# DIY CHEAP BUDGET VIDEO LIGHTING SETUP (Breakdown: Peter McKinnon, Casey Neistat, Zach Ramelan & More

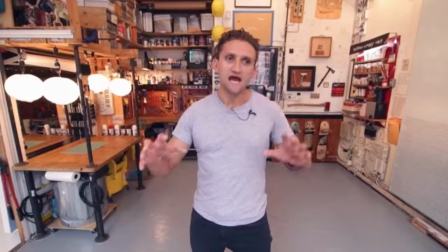He uses the background of his studio to tell a story similarly to how I want to tell a story with the backgrounds in my videos.
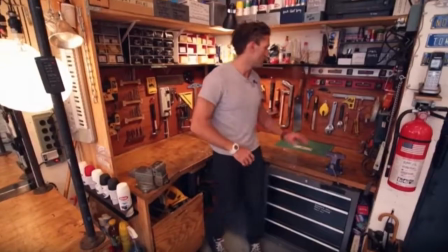Now, we can't all expect to have a background like this. I know him and his assistants have probably spent hundreds, if not 1,000 hours on this, but everything tells a story.
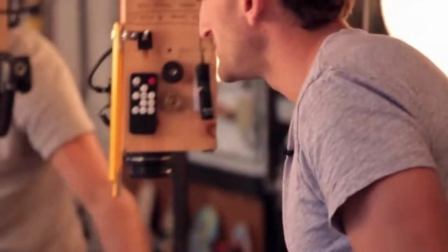The outline of the tools, everything in its place, like the level of organization and thoughtfulness in the design really tells you a lot about the creator.
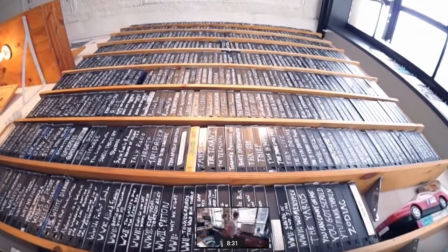But similarly, the goal with my background, again, is to have some sort of character, to have something else to interact with,
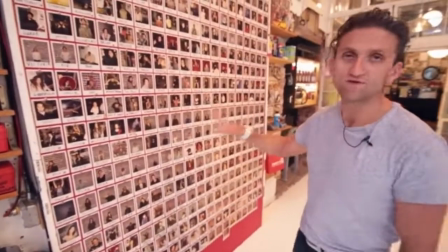something else that tells a story about me more than just what I'm saying into the camera.
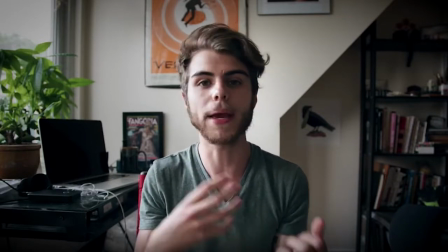Up next, our third creator that we're going to take a look at is Zach Ramelan. Now, I'm not really sure if it's, you say Zach's last name, Ramelan or Ramelan.
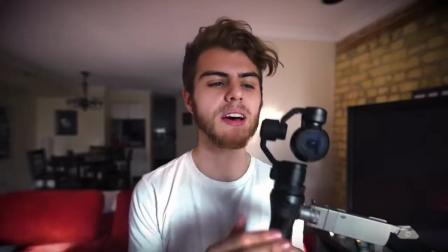I've heard one person call him Ramelan. I've always in my head read it as Ramelan. I don't know. Zach, I'm super sorry.
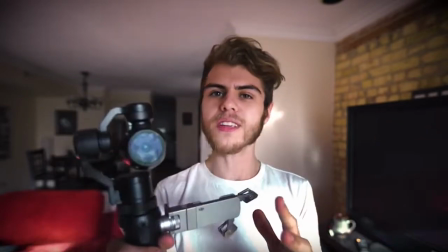You make some of the dopest shit ever, and I absolutely love what you do. So let's take a look at Zach's backgrounds.
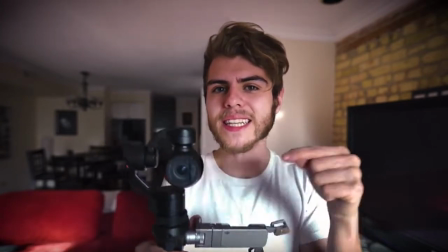Sometimes you'll see Zach is able to use really good, effective window light to get a really cool effect.
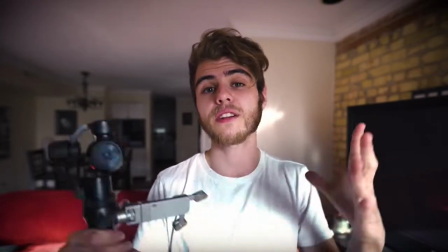He also does a really interesting, like, blurred background. His depth of field is really shallow.
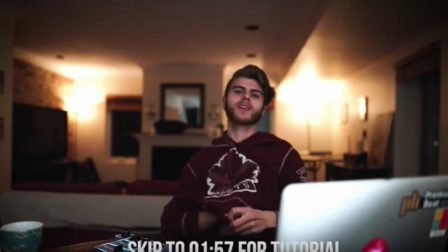Maybe thin is the wrong word because I don't really know what I'm talking about.
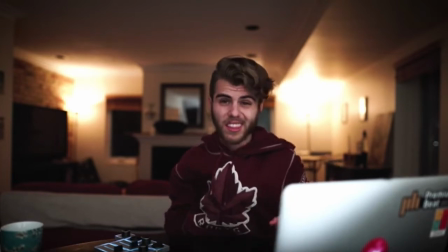But it's interesting as he moves forward and away, like, he doesn't have a lot of movement in his videos because typically, like, things go out of focus really, really fast.
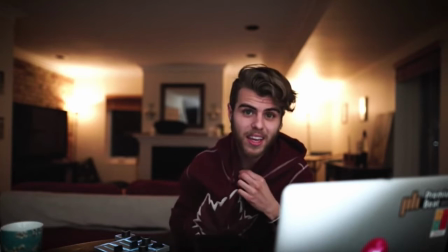Zach wants himself in focus and everything else to have that sort of bokeh, that blur effect.
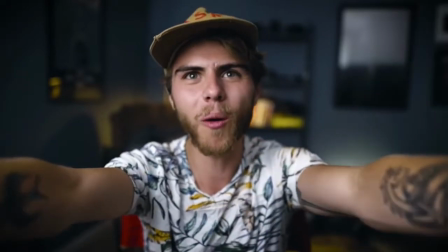What I love is when Zach does interior shots. When he does a talking into the camera video, something inside, he does really cool stuff with light.
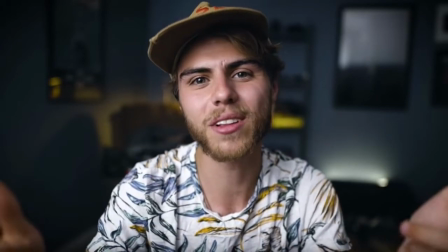Whether it's just these lamps in the background that you saw a second ago, or even just putting a light box on the ground here in the background.
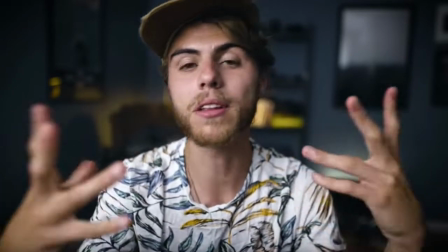That little thing on the ground is literally a light box plugged into the wall with a sweatshirt or something thrown over it.
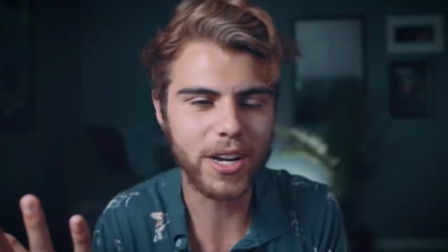And then he kind of changes that up from time to time. So you still see he's using that underlighting.
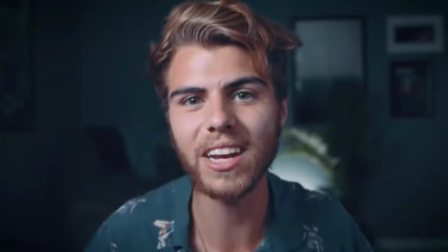The whole background is kind of blurred out. But again, this tells a story. Like, those are his photos on the wall.
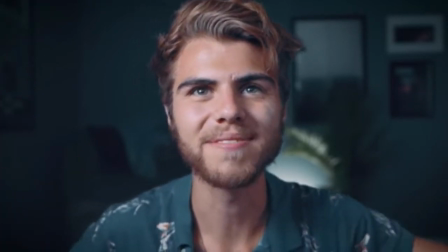Everything there is extremely thoughtful. Like, he's extremely thoughtful in his backgrounds.
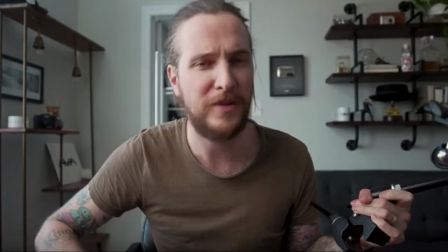Up next, the vaunted, is that the, I don't even know if that's the right word, the vaunted Peter McKinnon.
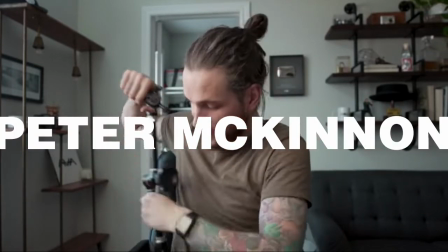I love Peter McKinnon. He's so fun. What I love most about Peter is he actually talks about his backgrounds and he teaches about it, kind of like what I'm trying to put together here.
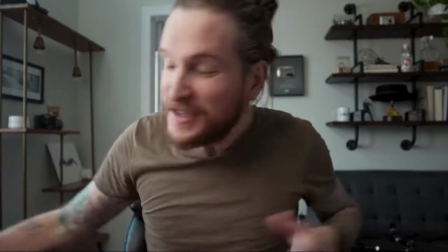If you check the description below, there's a playlist of all of the videos you're seeing here in full form, so you can watch them all in a row and get a lot of good ideas.
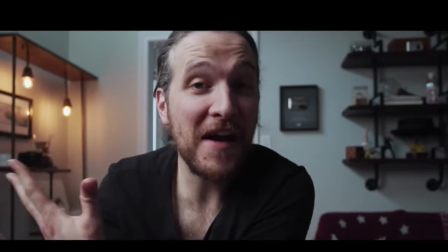What I love about Peter is the use of lights.
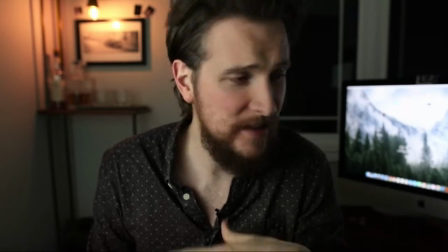So whereas you saw Zach would use like a big light box and these really cool big blurs, Peter uses really small light bulbs.
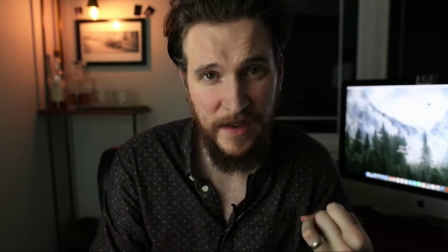Almost like these really cool, maybe they're LED, like Edison style bulbs to get really interesting effects in the background.
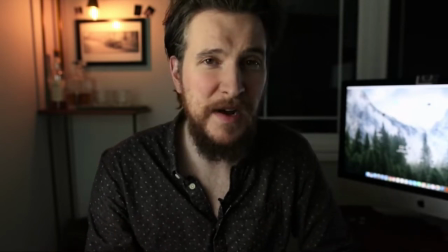He's also using here a computer monitor that I think is really helpful. Gives you, again, a cool effect. It also kind of tells that story of like, this is what I edit my videos on. This is where I work.
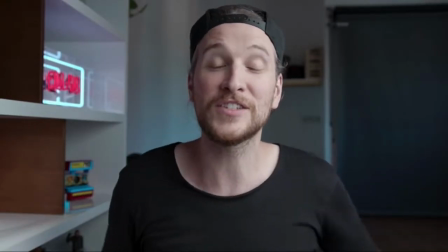Things like that. Then as he's moved into his new studio, you can see he's done some really interesting things with just like the neon sign in the background,
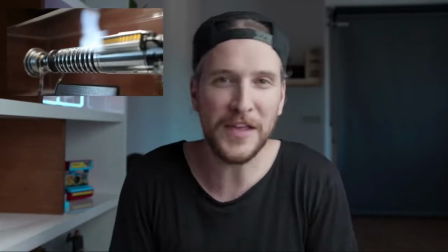like all of the different parts, everything's super thoughtful.
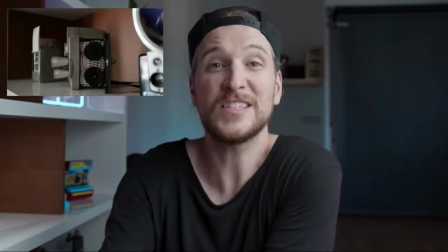And everything in the background, whether you can see it or not, we can really only see the neon sign, but there's so much in his background that is there that tells a story about him,
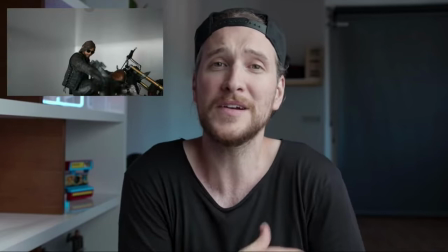the lightsaber, the coffee, the Walking Dead figurine. Like, it's just, it all tells you more about him.
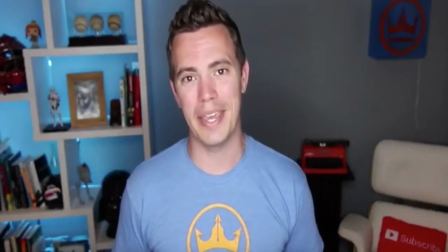Up next, I want to share with you a creator you probably have never heard of because he doesn't focus on video and teaching about video and photography.
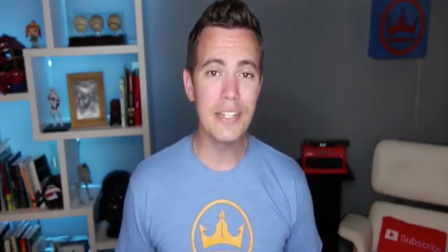So this, my friends, is Dave Chesson.
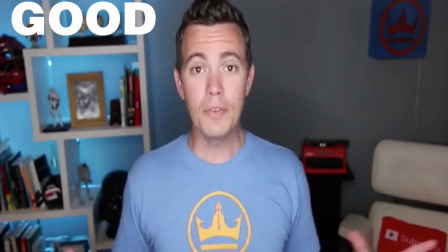What's really cool here is that we're going to trace through a progression of his video so you can see, like, he had originally this really, like, good background.
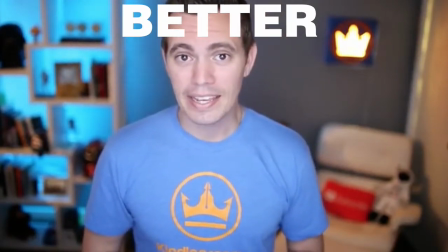Then he gets a little bit better. So things are a little more blurred out, but now the logo is lit up so you can see it, but it looks a little awkward, still using the blue light behind the shelves.
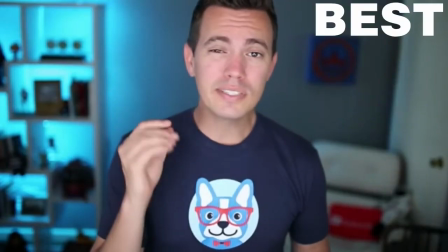Now, this is the best version. You can see everything is framed incredibly well.
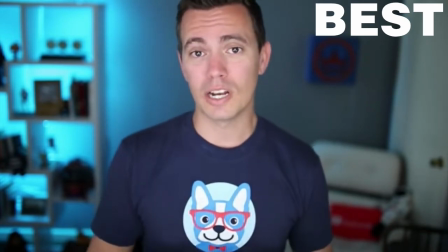He's really in focus. The blue light has kind of really, you know, everything looks blue in the room.
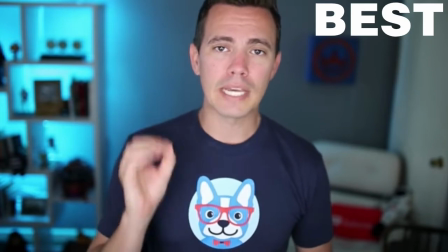He's lost that kind of yellow glow that he had earlier. I think this is some of Dave's best work, but what's really cool is you can trace through 1, 2, 3.
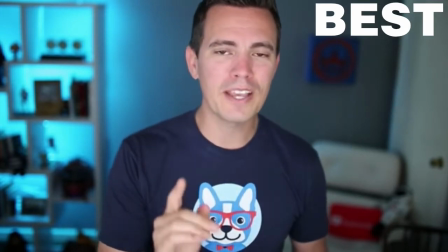You can see the different progression through Dave's videos, and this is what you should have in your videos as well, and probably what I'll have in mine. All right, so step one, get the books where I want them. I think I'm going to take most of the books off. And then get lights. I think we have enough plugs and outlets back there. Is there anything else from those videos that you saw that you're like, oh, we definitely need that, or like, think about that? No. Here's the thing, is like, this is all you're gonna be able to see in the background. I use a 35 millimeter lens, and like, it doesn't have a super wide angle to it. I also notice I still look at the view off to the side, but it doesn't have a super wide shot, so we're not gonna be able to get a ton of these bookshelves into the bathroom. You can see the difference as I switch between, you know, my iPhone and this, like, what the difference is just in perspective. Like, you can literally see the difference between these two shots of camera,
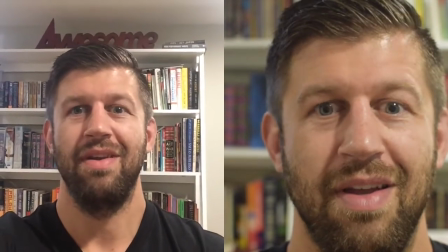iPhone, camera, iPhone, camera, iPhone, camera.
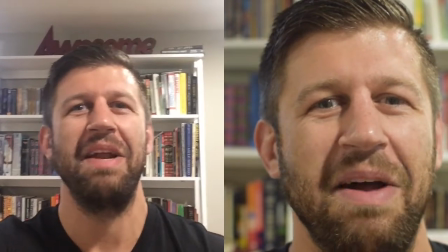I messed that up at some point. So what happens is that because it's so much narrower, there's not a lot that I can do with the lighting in the background, but I still want to have a super interesting background. So you can see, like, I already started clearing off one shelf right here. But the point is, like, you can't even really tell what the books even are.
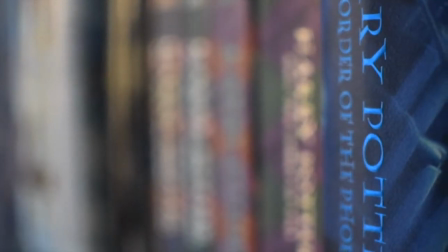And these books are all super important to me, and I want the background of my videos to, similar to a Peter McKinnon or a Casey Neistat or a Zach Ramelan, like, I want the background of my videos. Matt Diavella does a great job of this, where the background is also a character, right? It's a character in the video. So what that means is that I'm gonna need to do a better job of minimizing what's back there so it stands out a little more, even though my fat head takes up most of the screen. So now you can see the lighting is getting a little bit better.
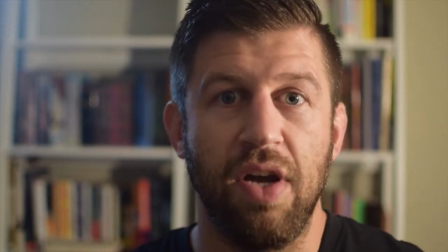I didn't do anything special. I just simply turned all the lights off. There's still a little bit of ambient light coming from a window right there.
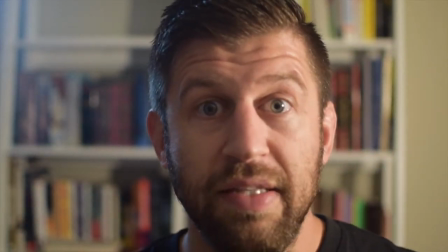I might cover that up. I might not. I kind of like it. All I did was turn off all the lights, and I put a lamp with no lampshade on it just right next to my face here.
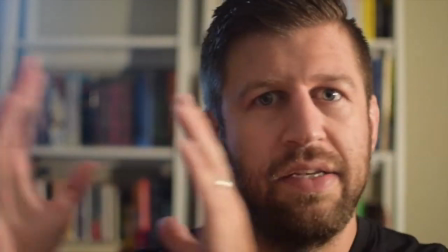Kind of gives that like light on one side, dark on the other side, and I really like that look.
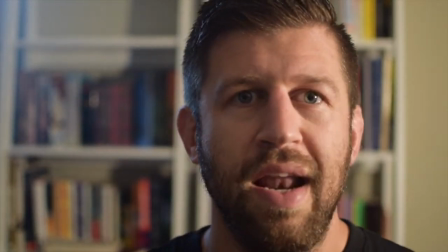So this is kind of step one as far as not even lighting the background, just how I'm lighting things.
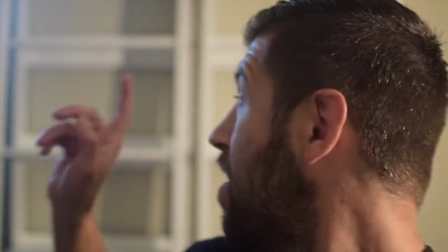The shelves are cleared off,
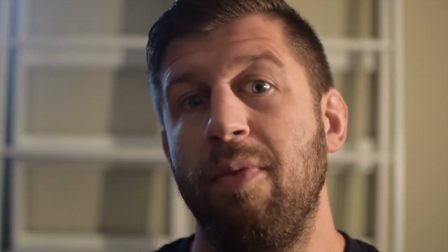and we're going to start adding things back in a little bit more thoughtfully as opposed to the hot mess that it was before.
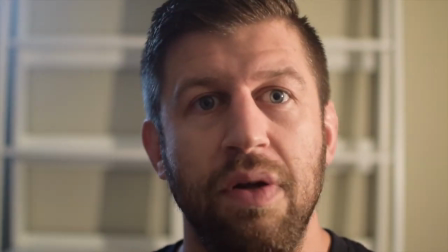Again, I want all of everything back there to be intentional. So the lights are pretty cool. I'm gonna play around with a couple different things.
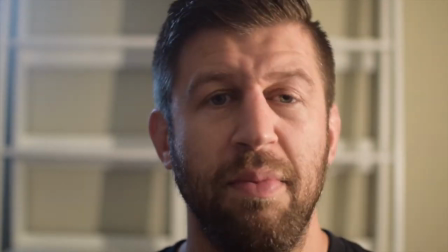We'll see how those look. We'll also be a little bit more thoughtful on what books I have there because I want the books to matter.
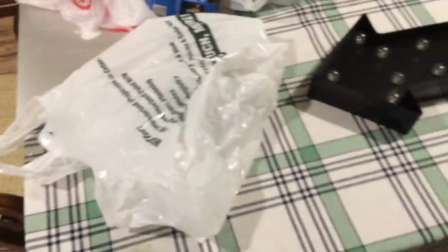Even though you can't really see them, it's still important to me. We went to Target, we went to Menard, got some light, hand light.
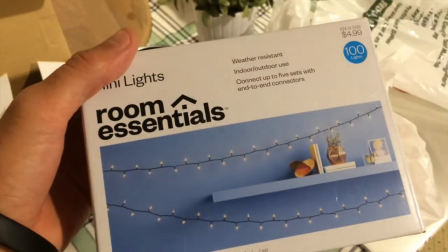That's an old lampshade, doesn't matter. Just these little lights to go behind the... See how we're kind of building this here in the background here.
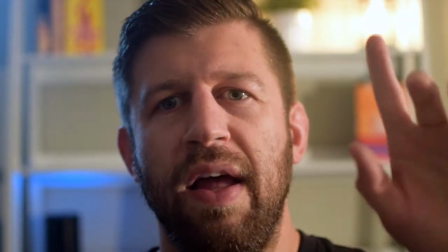I have this really cool, I'll show some close-ups here of like, the really cool like little, it's actually a candle warmer.
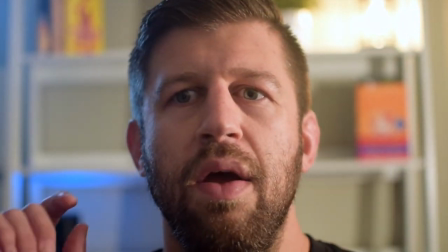This is the 4-hour work week. We got the some of my Chuck Palahniuk books.
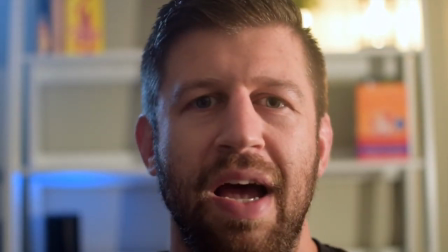He's definitely my favorite author in the world all time. Maybe Ryan Holiday, solid tie.
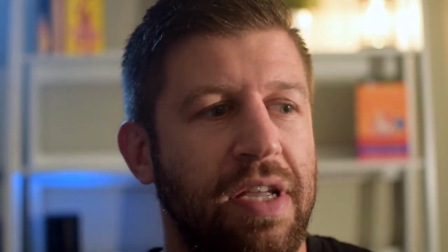Don't have any Ryan Holiday books. Oh, I do actually have one. Let's add that.
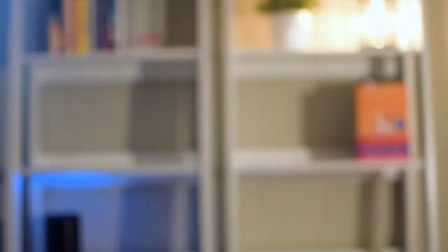I can't find my copy of Obstacle is the Way, believe it or not. Like probably one of my favorite books of all time.
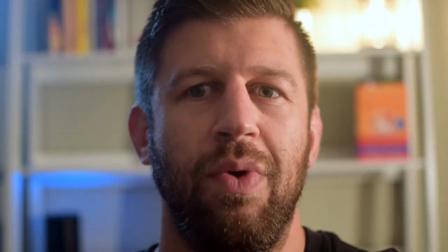Gone. No idea where it is. Did find some more Chuck Palahniuk books.
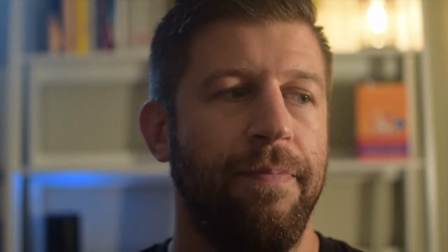Gonna keep filling this in here in the back here in a second, but what I really wanted to show you is just like how I'm putting this together.
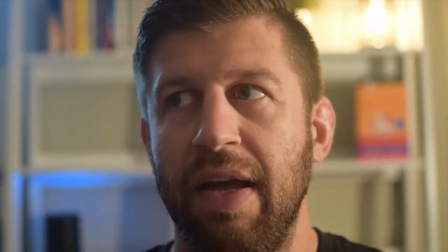Hopefully it's helpful for you to see, again, like having something to say matters.
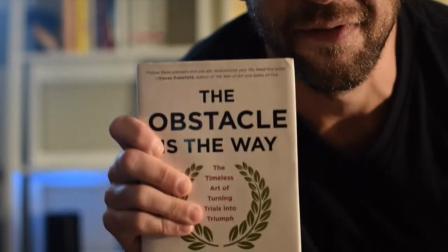Found it. I freaking put it in focus for a night. Found it. So excited.
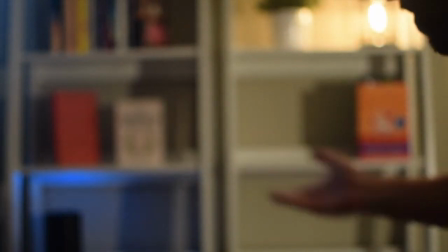I don't know, like you can't, can you even see? Can you even see what those are? Does it even matter? I don't know, but it matters.
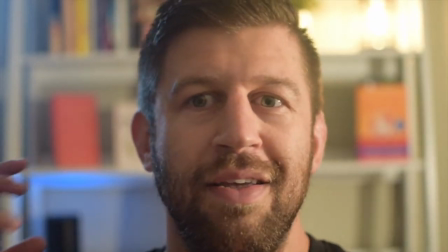I don't even know if it matters. It matters so much. So much to me.
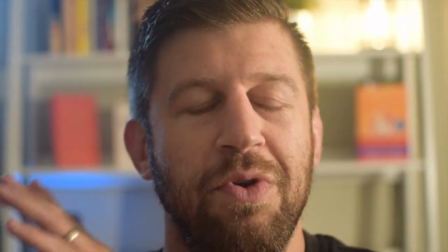Like, Obstacle is the Way is there now, All Over the Place by Geraldine DeRuiter is there now. Like, I'm so happy that, like, there's things in my background.
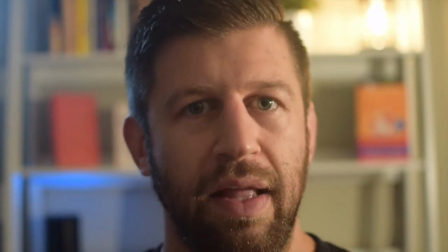If you recognize them, you're like, ah, I'm with Brendan. Like, we sit at the same lunch table. We're on the same team.
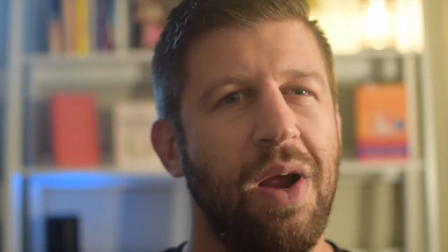Your background can have all of those kind of effects. I'm going to try one last thing to see if we can kick up the background a little bit more.
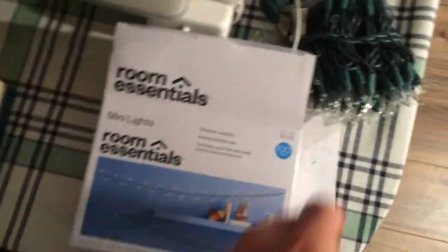And that is simply these Christmas lights, these basically like these mini lights.
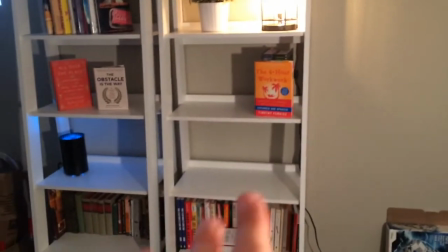I'm going to put them up behind the books. See, I didn't even bother moving the rest of that. I'm gonna put them up behind these books.
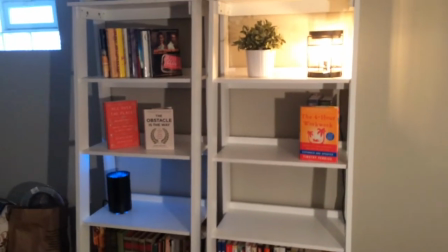I still gotta put something on this bottom shelf here, but we'll figure that out in a second. I just wanna see what happens when I backlight the books a little bit.